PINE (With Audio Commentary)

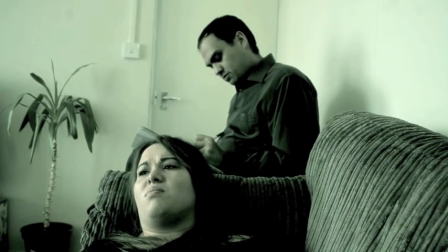16:30 You know, I just didn't want it to be covered with so much dialogue. But the good thing about horror films nowadays is that it's all a build up now.
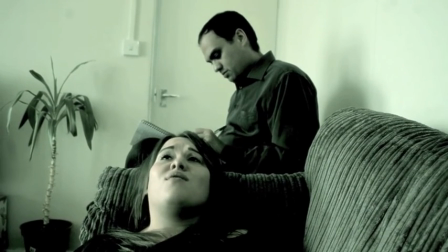16:37 Everything is a massive build up until the very big finale at the end, where, you know, the horror does come and the death starts to happen and then everything like that.
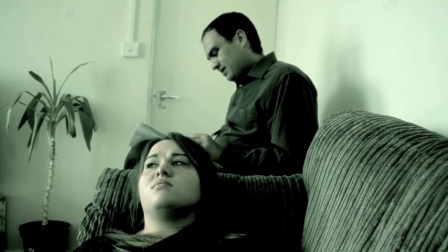16:46 And I was really, really looking forward to seeing how it does kind of pan out, you know, in a way.
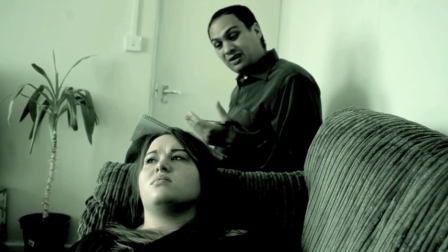16:53 And I think the build up to this is brilliant. Like, you know, no action really begins until near the end.
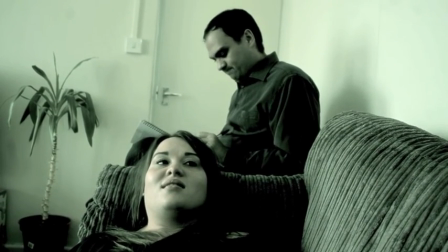16:59 And then, you know, you've got the big setup that comes and then you've got the action set up and everything.
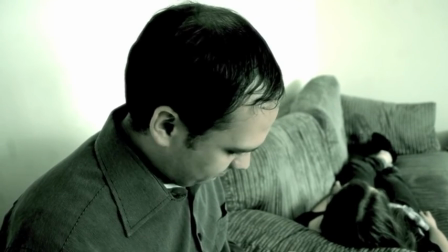17:04 And, you know, that's what I really wanted. I really wanted this.
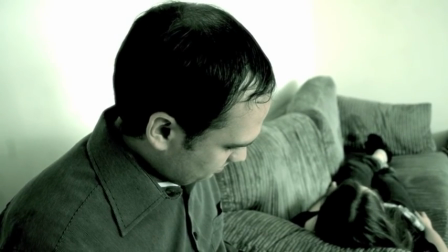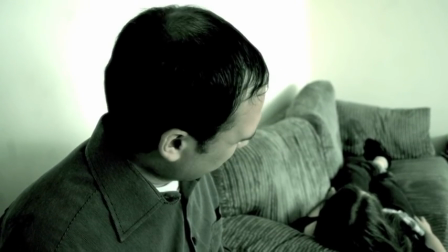17:15 I think when we was filming this, Sammy was just writing gibberish on the notepad. I think he was actually drawing stuff.
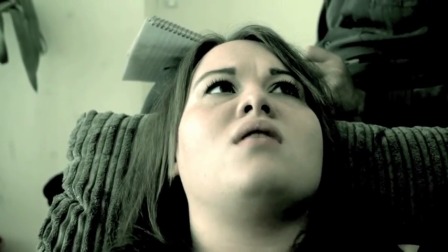17:22 And, you know, I mean, I didn't want to film him writing anything because obviously, you know, I didn't want him to actually write anything down.
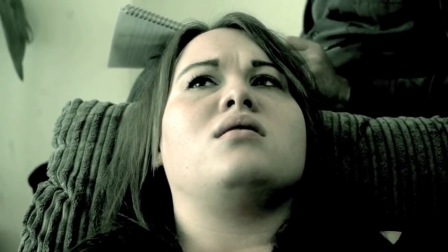17:28 But I just think it's so funny that he looks like he's writing something. But actually, when he showed me the notepad, he was drawing like a cat or something, or a tree or something.
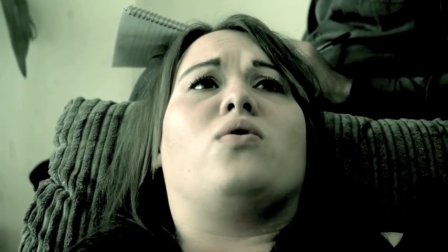17:37 I don't know. But he was just drawing such rubbish things when he was actually, you know, pretending to be writing stuff.
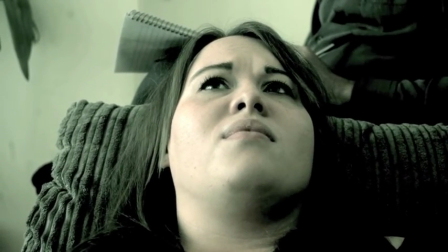17:44 I mean, there, you can see his hand there just look like he's writing, but he's not.
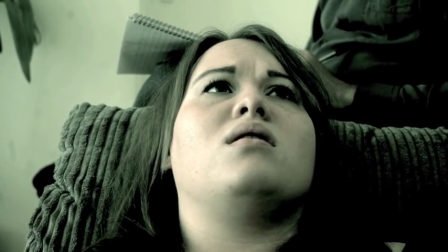17:49 He's not writing.
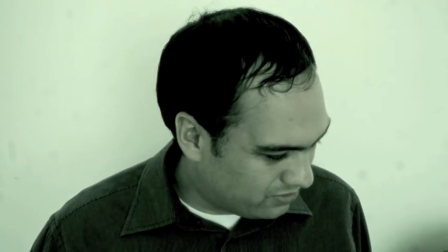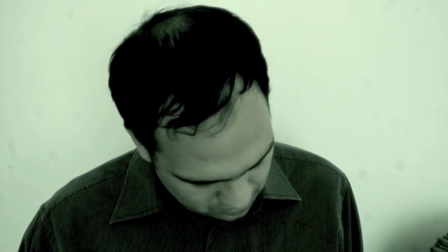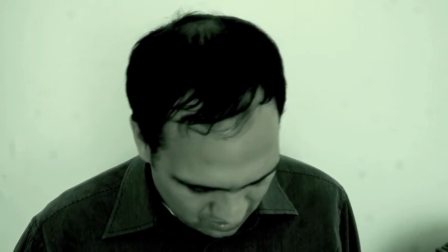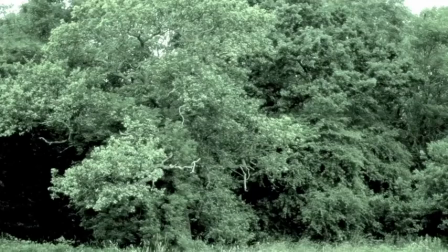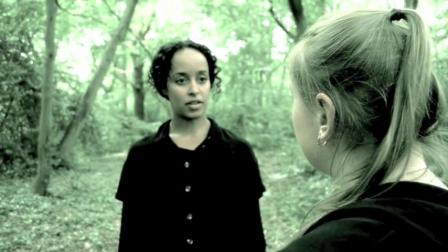18:15 The trees in Chingford as well, you know, there's a massive field outside this forest,
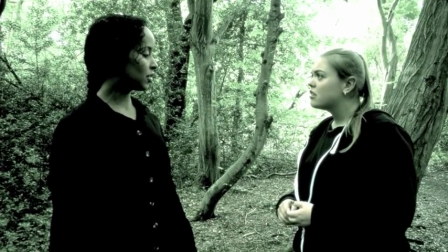18:21 and I love that the trees surround it, and it gives a really dark atmosphere, and you've got all these characters living in the woods,
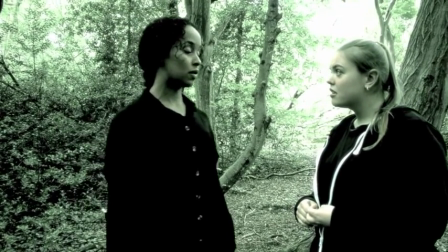18:29 you know, where everything's all kind of like going to happen.
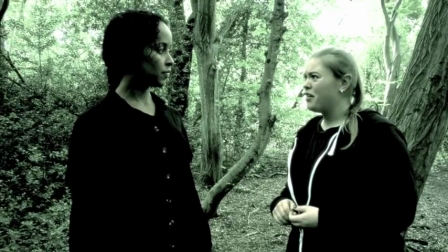18:36 This is a really good scene to show the bond of the beings. So you have Jackson and, you know, Erica that you know, who are together,
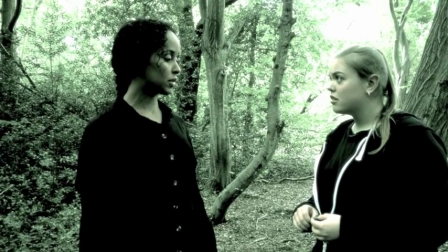18:44 and then you've got Amber, who's kind of like a daughter to Erica, and she's saying to her that, you know,
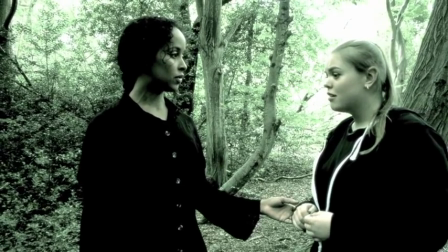18:50 you're going to be the next one to take over the group if anything happens to me and everything like that. And it's never explained what these beings are.
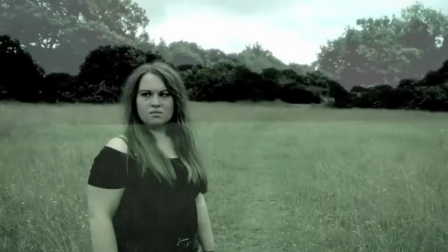18:56 The beings of the unknown never have to be explained. You know, they never have to be, you know, who they are, what they are.
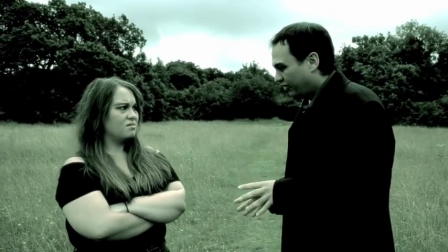19:01 You know, it's just everything like that. Sammy done some great ad lib in here.
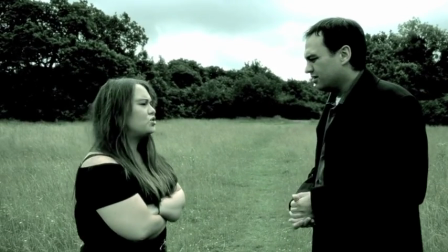19:06 This ad lib with the sugar tax thing was just so funny.
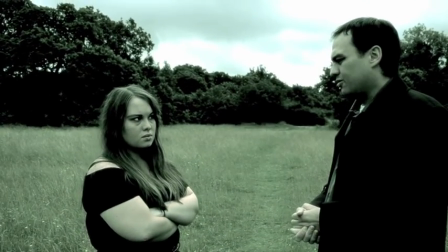19:10 You know, he just had to add it in, and I'm glad he did, because it kind of adds to the comedy, because Sammy's character is the comedy character of the whole film.
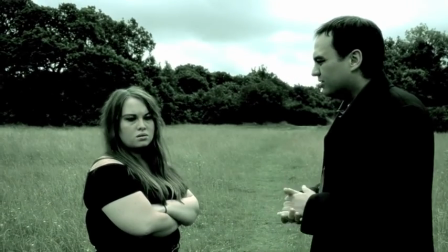19:19 You know, you have to add the sort of light comediness to such dark stuff.
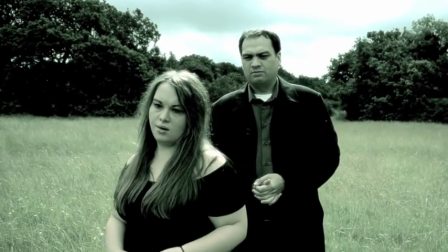19:24 And he just delivered it so well, the comedy. Everyone was laughing at his jokes and it was just great.
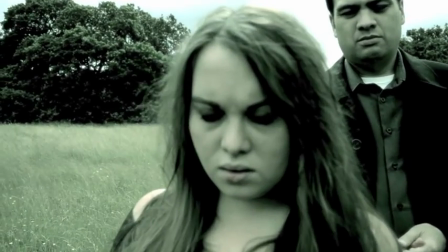19:32 And I think this is definitely the best edited moment in the entire film, the whole opening the cans thing,
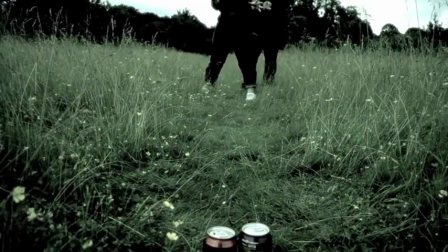19:39 because I had to make sure the camera was very still when I was filming these cans,
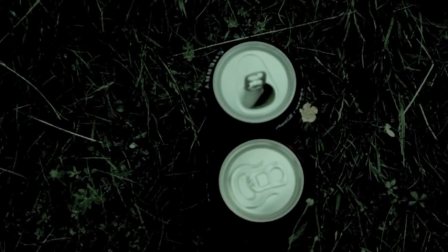19:44 and then amazingly, it actually worked. There you go, look at that. I love it.
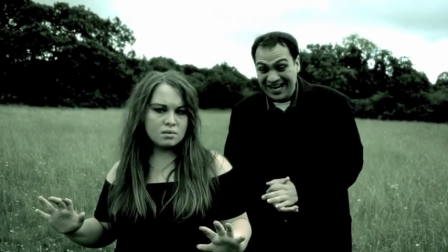19:51 I love it so much. And everyone, even in the cinema, was like, ooh.
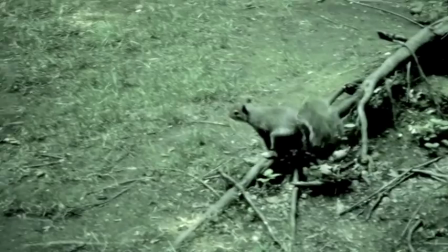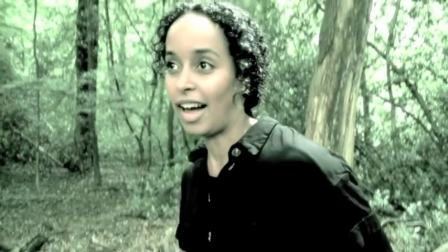20:05 Rihanna's best reaction to the echoed yes.
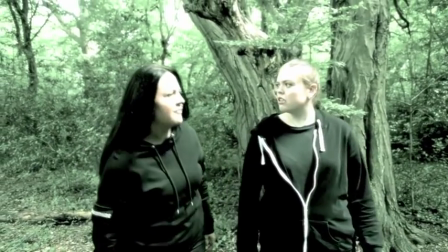20:08 And if you're wondering where I got a squirrel from, I was actually, a squirrel came on set and I filmed it throughout the entire thing.
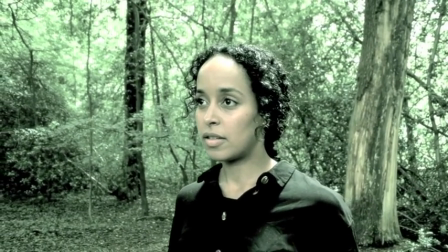20:15 And the reaction of the squirrel jumping up kind of added well to the whole vibration of the yes.
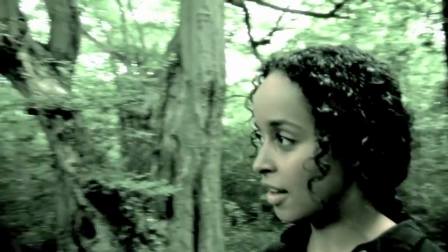20:21 So not only could she sense it, the squirrel could also sense it. That was also quite important to add.
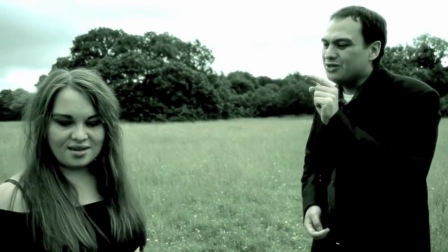20:37 But the field as well, I mean, if you look closely, like this is what I'm saying,
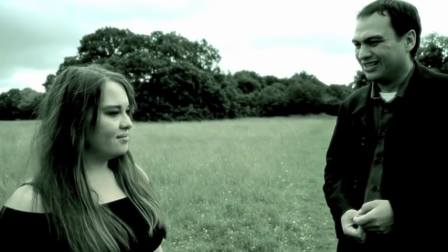20:41 the trees that surround it add such a powerful atmosphere to it, to know that the beings are there and they could be watching them,
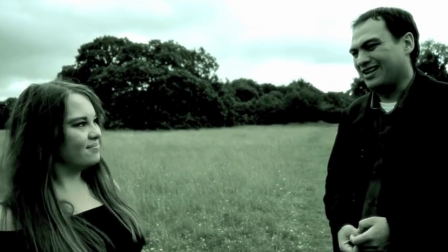20:49 and you know, and also the battle scenes that we have just work so well with the field,
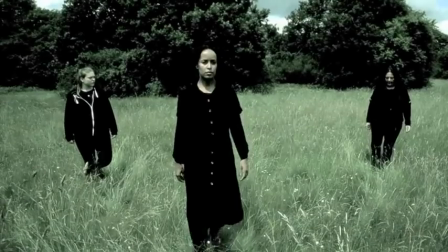20:54 because you know, a field is perfect to use, as aka known as battlefield.
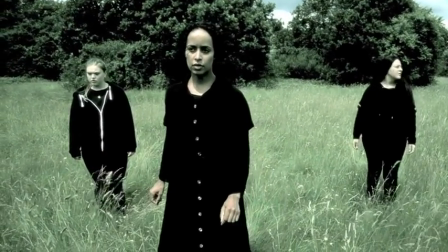20:59 This is one of my favorite shots of the film, you know, Rihanna right in the middle of Anna and April.
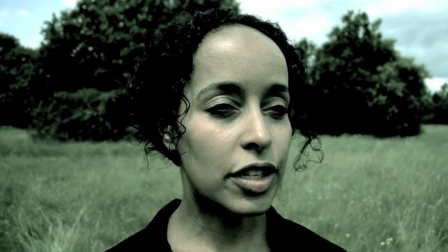21:07 It's just such a good position shot, and I love the shot here that I do this part where the camera pans towards Anna when she talks,
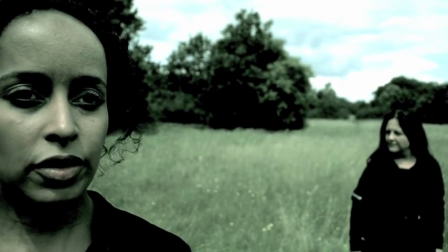21:15 and then it pans to April when she talks, but you always see Rihanna's face in the center.
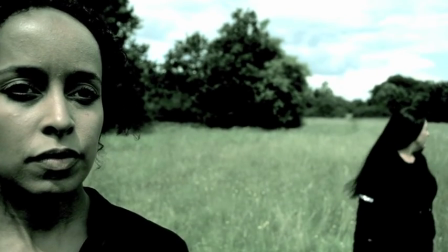21:22 You never take the camera off her face, and I just love it.
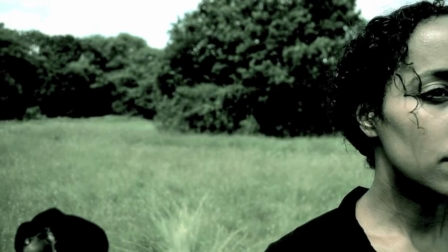21:26 Like, you never, as you should see there, look, her face is still there, even though it's half there, you can still see her face, and that's what I like.
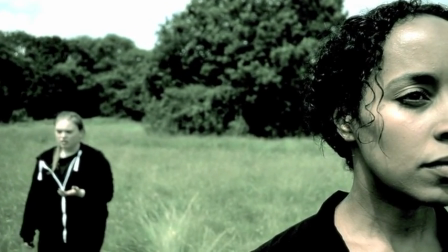21:33 I like that the camera never cuts her face off. And I wanted to do this as an experiment.
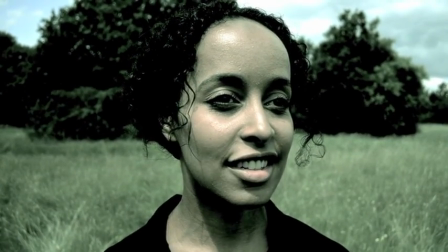21:38 And I think this is one of the best shots of the film because it just adds such a great atmosphere here.
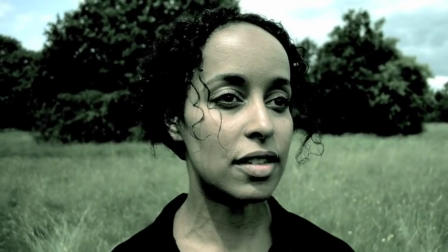21:44 And it just shows that Erica's really focused on like what she's doing.
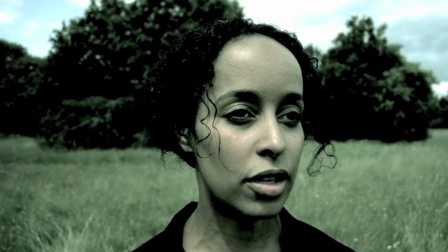21:50 I mean, it just looks incredible. I really experimented a lot with the camera more than I did with anything else.
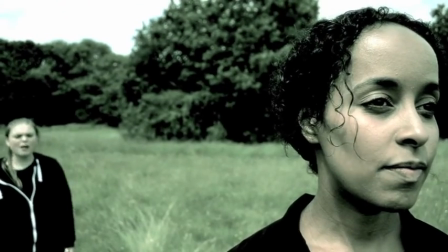21:56 And I just think it really adds something so powerful to the scene.
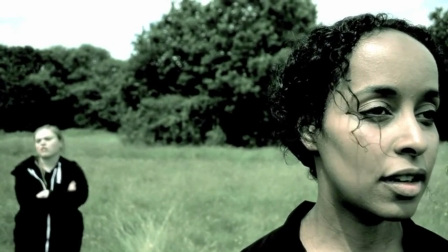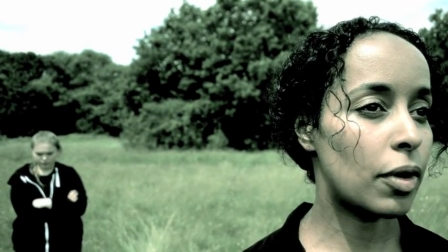22:09 But what I love now is that, you know, most of my films do involve stronger women characters and weaker males, which is, you know, what most films should always have.
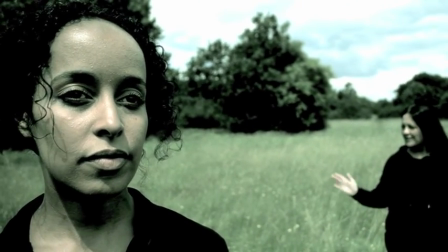22:17 And you know, Anna, Rihanna, and April just added such strong,
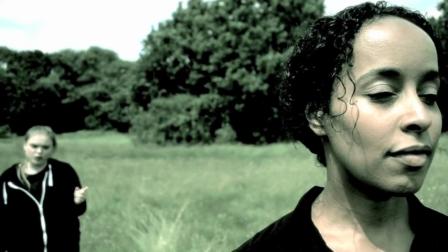22:22 powerful women characters to this. And I knew that these three would be so perfect to use because, you know, these three aren't girly,
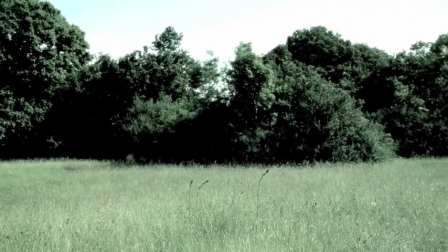22:28 girly characters. They're not like, you know, simple damsels in distress.
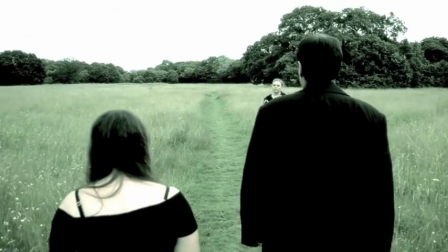22:32 These are three tough, strong women that, you know, take no shit off anybody, and it was just good to add it into the film.
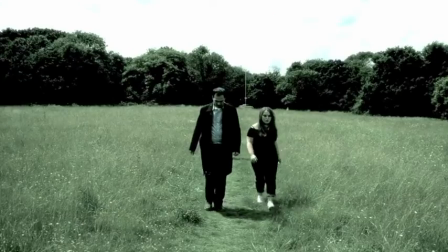22:42 This is definitely one of my favorite scenes of the film. Really adds very well. People seem to laugh at that bit when they just walk past, but it's just added the atmosphere here to that.
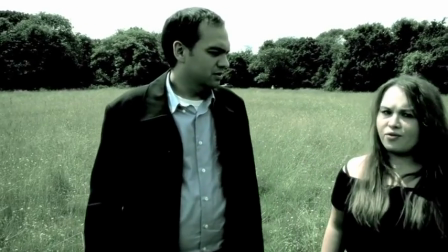22:50 You know, they're like a pack of wolves. They're surrounding, they're circling, and then they're going to make their move.
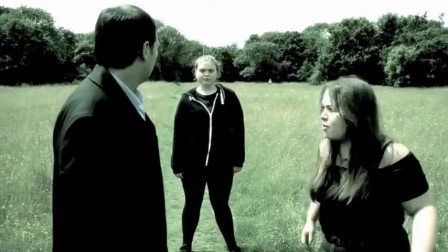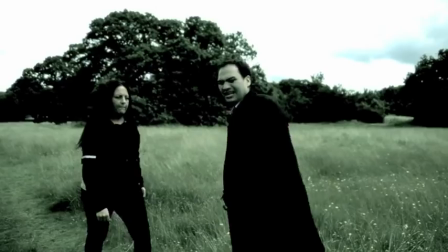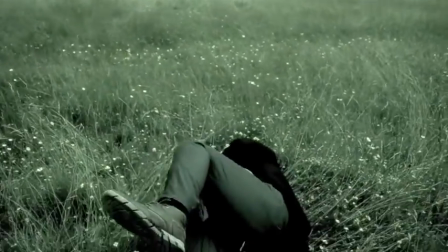23:07 Yeah, we kind of had to speed that little clip up because when Anna dragged Sammy down, it was more slower.
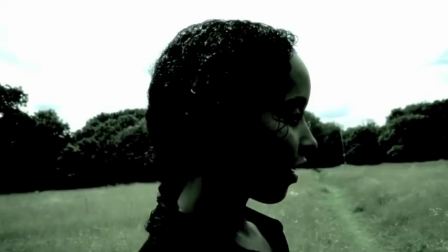23:13 So I had to speed it up a bit in the editing.
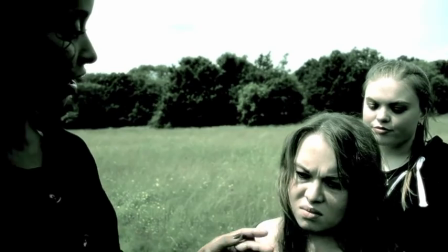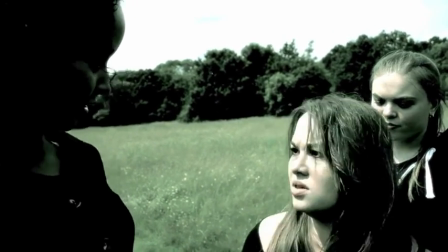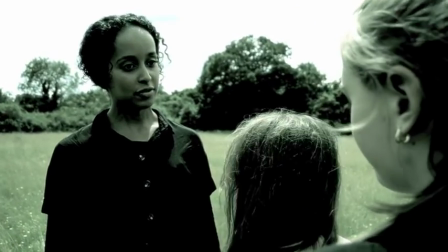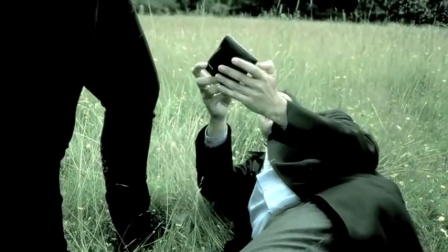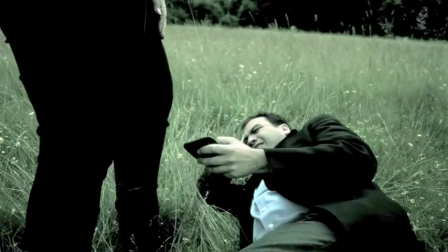23:40 Another great little joke there. I mean,
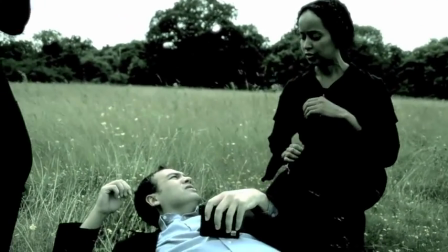23:43 the joke was that, you know, he says, please just take my wallet and stuff, but he added the whole, I don't use my library card anyway, sort of thing.
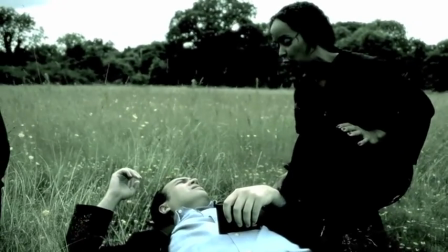23:51 And we kept that in because I just thought it was really, really funny. And again, Sammy just, you know, again, he brings light to these really dark scenes.
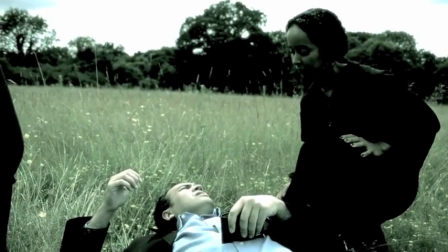23:59 And then it slowly starts to get darker when people think that Cricket's been killed.
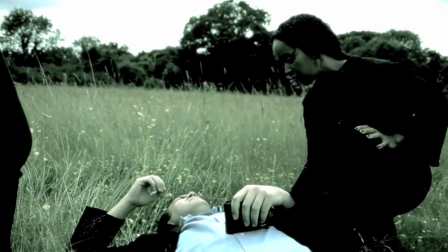24:04 I mean, when Anna does the part where she stabs Sammy,
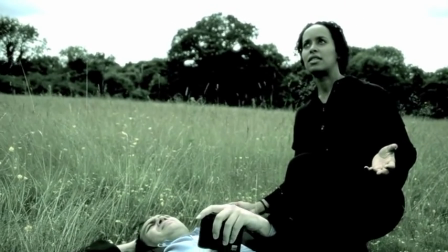24:10 people in the cinema were like, no, like literally going, what are you doing? Why did you kill him off for it?
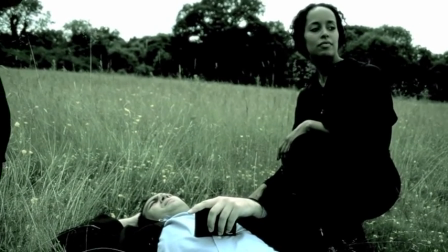24:16 You know, and I was just sitting there going, oh, well, you know, because I knew,
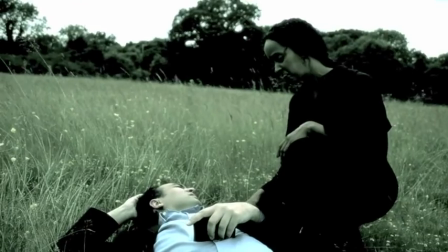24:21 obviously I knew what was going to happen. And then when he finally comes back, you know, later on revealing he's not dead,
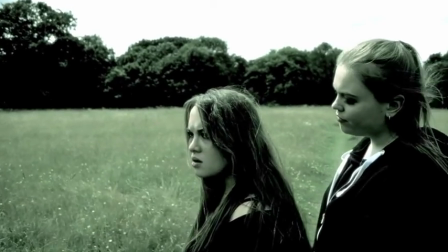24:28 people were like, hey, like there was actually an applause in the cinema. Like I couldn't believe it.
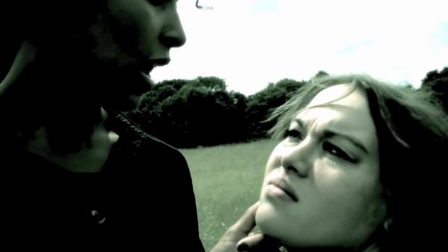24:32 Like people actually got into this film. So it was really good.